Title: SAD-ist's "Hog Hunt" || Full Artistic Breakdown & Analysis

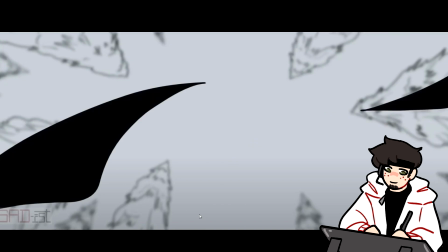So we watch the feathers as they fall, and this one comes very close to the camera. There's a couple different ways that SAD-ist could do this. There could be a frame in between this one and this one where the feather, right,
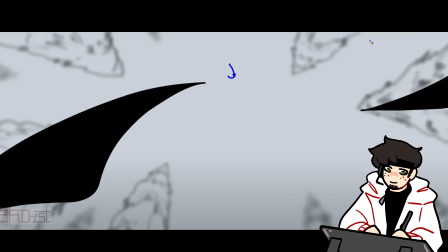would almost come fully in front of the camera, so it would get so big that it would cover the camera. Like, let's say it was like this, right, and all this was shaded in. And then maybe even the next frame, it gets so big that the screen goes completely black, as if the feather had completely covered the camera.
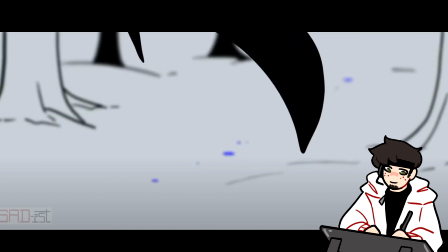And that would be a very nice way to transition into this shot, where it is a very different looking setting, right? The feather would come off the camera and we would be at this area. And she could still have this same kind of camera movement of it kind of swinging to the side.
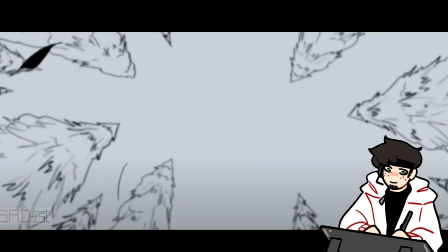But what SAD-ist does instead is she doesn't cover the whole camera.
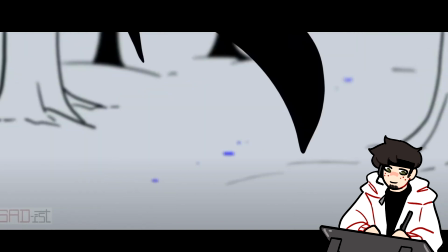And she instead, because of the speed of the frames, lets this happen, even though it's kind of weird to go from this shot to this shot.
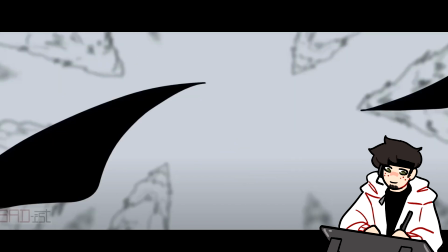We're suddenly on the ground. We're in a very different point of view.
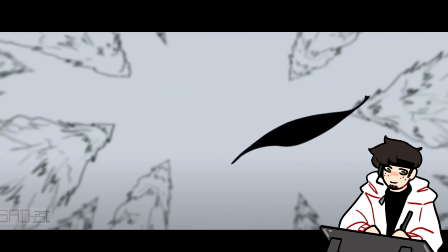However, because of the way that the feather leads us in, it actually does a lot for us without necessarily having to cover that camera up and hide that transition.
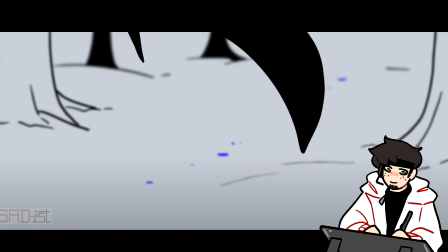And what it ends up doing is it very, very clearly connects this scene to this scene. It makes us feel like we almost just kind of brought the camera down a little bit and we're in the same area.
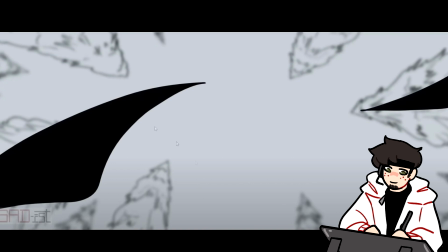If you were to have covered up the camera with the feather on this scene, if you were to have made it completely black, we might have been, it wouldn't have been a huge deal,
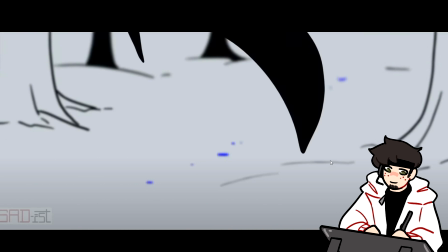but it might have given us the impression that this could have been a different area. But because she decides not to cover it up, we know very clearly, our brain is telling us, okay, this is the same area. And it also helps the background color is the same, the similar trees, the same elements are here.
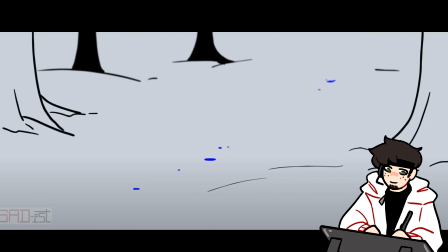But yeah, that's just something that she decided to do that personally, I probably would have covered the screen, right? I'm the type of person that likes these transitions that completely change what you're looking at.
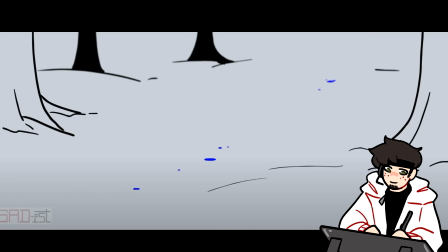But she decides to go a bit more of a different route and be a bit more subtle with it. So we see the blue, and then we see this really, really awesome glitch effect.
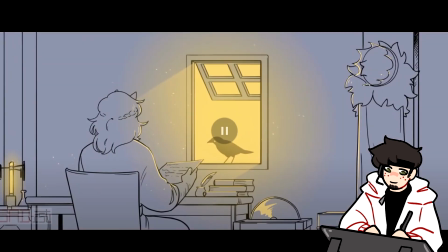So glitches, and then we see Ghostbur, and then it transitions to techno.
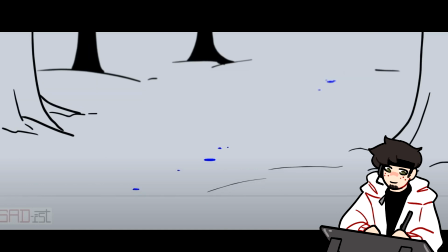So we're here with this glitch effect, and what SAD-ist does is she uses like these lines, right? These kind of grayish lines, and we see it up here, she's erasing, or she might be drawing, this might be another layer, and she's drawing colors similar to the background, and she's drawing it on top.
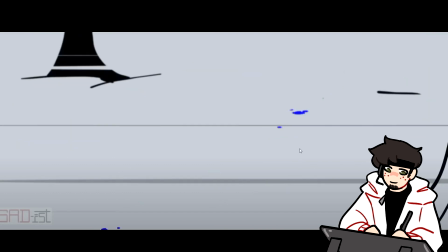And then the camera kind of shifts abruptly. It shifts down, And then we zoom in to the blue that's on the floor here.
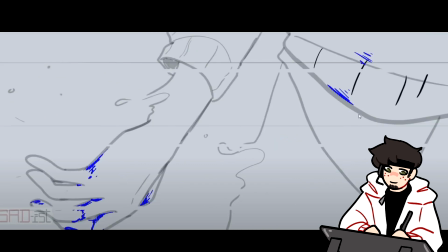And then the blue actually leads us into this next shot, and it almost looks like, because of where the position is, right, the blue is on this side, and then on this, it almost is like it splashes over onto Ghostbur's hand. It's a very nice way of bringing us from this shot to this shot and kind of leading us into where the blue is.
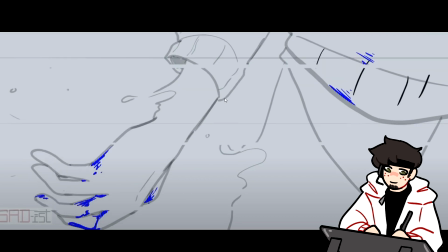The blue is giving us a focal point. We zoomed in on the floor, and now we are panning a bit, and you can tell that Ghostbur's body and Ghostbur's arm, and here actually we zoom out ever so slightly, right?
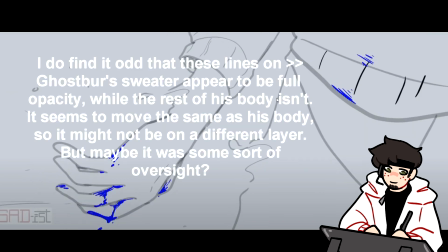We zoom out here. So it's kind of a pulsing effect. So Ghostbur's body and his arm are probably on two different layers, because if you can tell the way that Ghostbur's hand is moving,
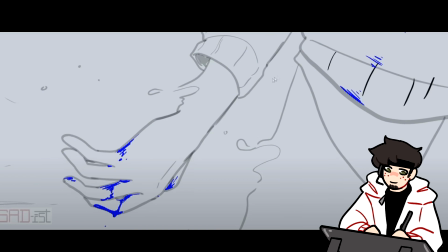it's curving a bit more compared to the body, right? It's curving kind of up while the body is just sort of moving. We get another glitch. The screen reverses, a nice extra bit to the glitch. The hand keeps moving, we zoom into the hand, and then it flashes to the yellow. So just a very nice glitch effect.
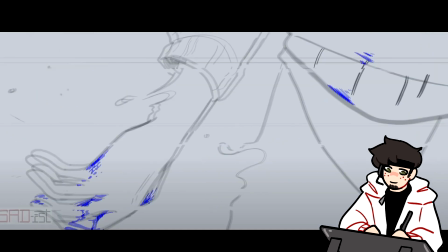There's nothing too symbolic, I think, or special there. It just is a very well done glitch.
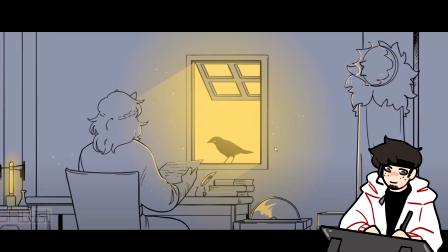Now we're here with the next shot, and this is with Techno and the crow that could represent Phil, but at this point it might also just represent chat.
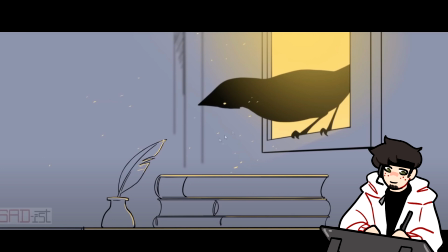Who knows? So the particle effects are going, and we get this kind of bouncy animation on the crow.
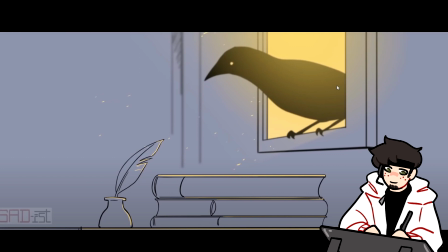I really like how this crow is animated. The crow is designed very simply, right? It's a silhouette.
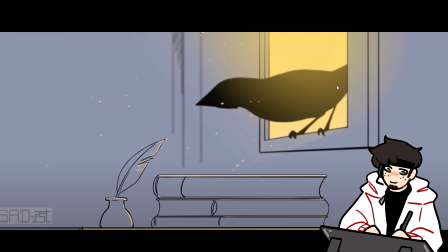Comes down, and you can see that bounce. It's not just leaning its body down.
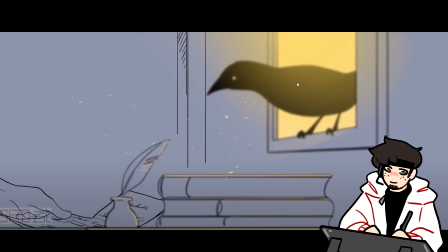And we can see how the screen focuses.
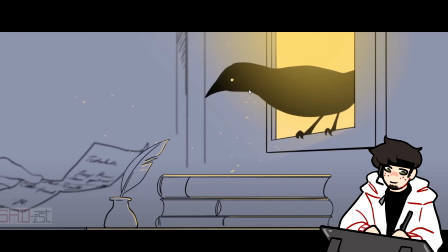Something that SAD-ist uses a lot in this animation is focusing and unfocusing and blurring and unblurring the screen. So we're focusing right now on this element, which is probably all on its own layer. Maybe this is a foreground element, this is on its own layer, this is maybe on its own layer.
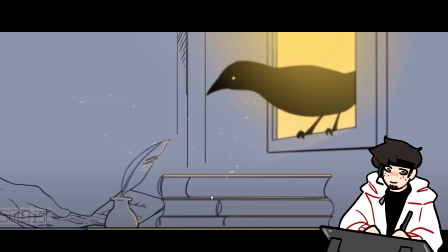And then this blurs, this actually blurs, this part blurs first. If we're looking here, this is unblurred. I believe this blurs up, and then this blurs, right? So these are three different layers, three different ways that the blur happens.
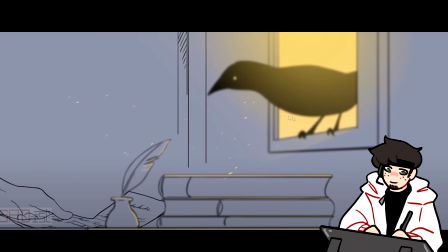And then because both of these end up going into unfocused, we end up focusing over here where the hand is.
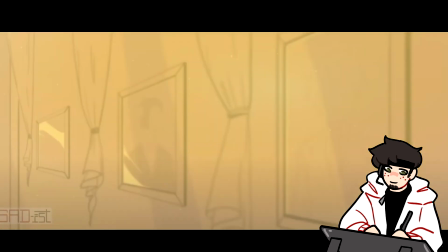And then we have this scene, we have a nice flash transition. And I want to talk a bit about this scene in particular.
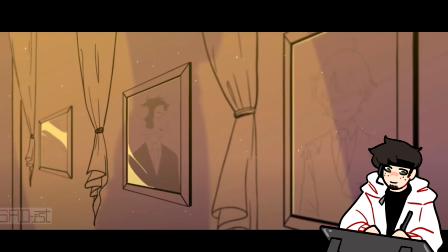Let's watch the shadow as it crawls across. If you're an artist, right, and you've drawn before, you'll know that there are something called blend modes. Blend modes are used a lot for adding shadow and adding lighting effects, right? If you don't want to do it manually, you use the blend mode. And oftentimes, like let's say for example, you would take a set of flat colors,
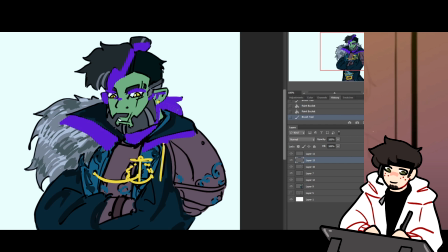and then you would take purple, and you would put purples in the shadowed area, and then make that layer, turn that blend mode into a multiply layer, right?
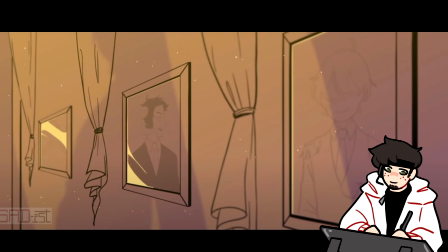And then maybe lower the opacity of it. I would assume this is what SAD-ist does. However, something unique here is that it seems like these shadows are all on the same layer, because we'll see here, so this is Tubbo's figure, right? It's roughly like here, you know, the chest is here and he's moving forward.
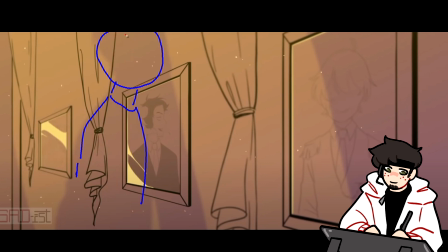And then we have this pillar of shadow that's roughly here. These are overlapping, right? We have this area right here that is overlapping where Tubbo's head is, right? The shape of the shadow where Tubbo's head is, and then where the pillar is.
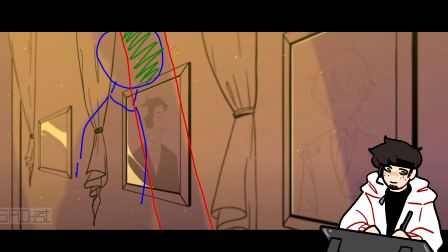However, we are not getting a change in the tone of the color here. This tone and this tone of shadow are the same. And normally, if you have a multiplier layer, so let's say we have, for example, the shadow, right?
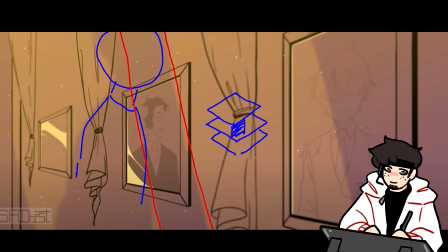Here is the background. So this is the background. This is that shadow pillar, that this thing. And then we have Tubbo on top of it. If this is at 25, and this is at 25%, for example, let's just say for example, these are both at 25%.
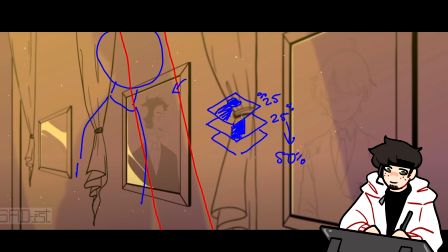When you compress these down, this area in between, right, this area that it crosses over, is going to be at 50%.
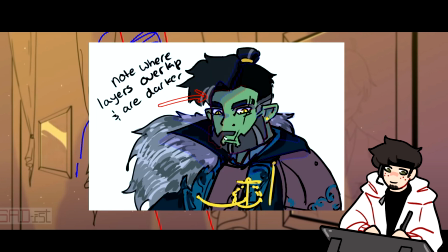So you would end up seeing a darker tone here, but we don't see that.
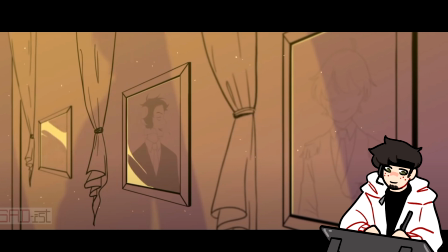This is very obviously the same tone. So what SAD-ist must have done is this layer where Tubbo's head is,
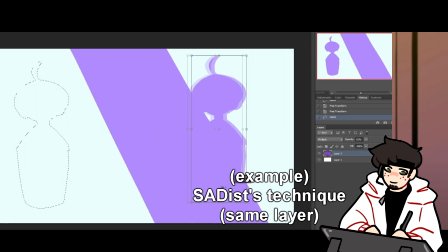and this area is the same, but it also moves.
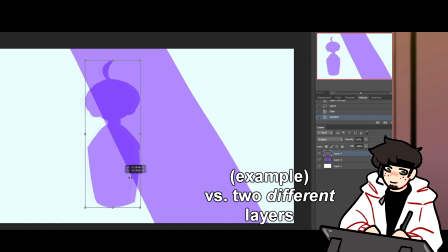So what I'm guessing she has is this shadow shape of Tubbo,
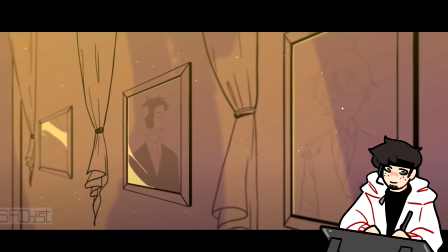and she is panning it across the screen somehow independently of moving these.
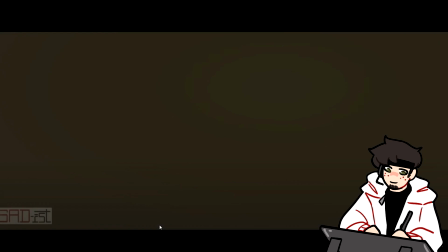So I feel like it is a pan, so I don't know how it is done by hand.
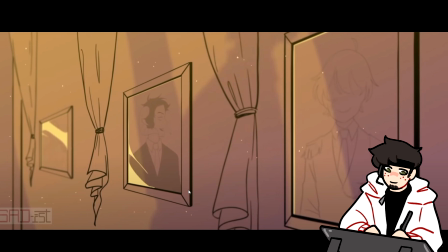Or it wouldn't be done by hand, because I think it moves on ones.
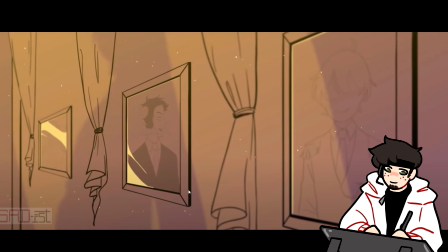So unless she very carefully did it by hand, which I feel like is just too much work, like it's a bit unnecessary. What she probably did is she somehow took the shape and she panned it across the screen, but somehow on the same layer,
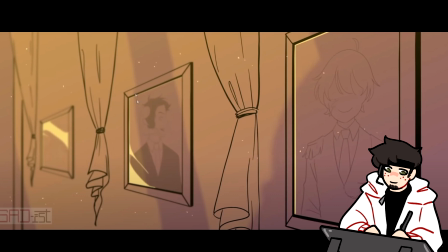or just figuring out a way, maybe only using this color as a way to not have the shadows overlap.
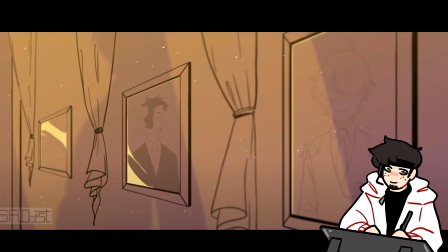And the shadows could have overlapped, like it's not a huge deal, but I think that by having the shadows not overlap, it gives more of a simplicity, and it makes it very clear what the purpose of the scene is, right? We see this figure walking across.
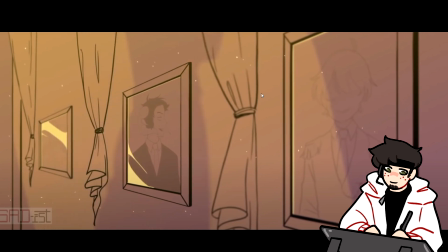He's almost stepping into the shadow, like he's stepping into the shadow of Schlatt, and he's stepping into the shadow of himself, of Tubbo, right? And I think it almost makes kind of an interesting dynamic that he is melding with the shadows, because Tubbo, throughout this journey of him being president, is walking in the shadow of Schlatt, and is making his own shadow,
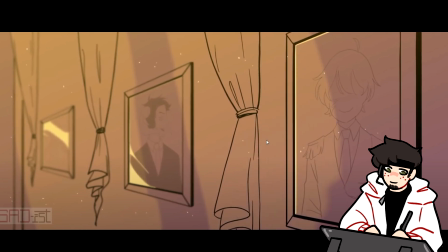making his own name for himself as president.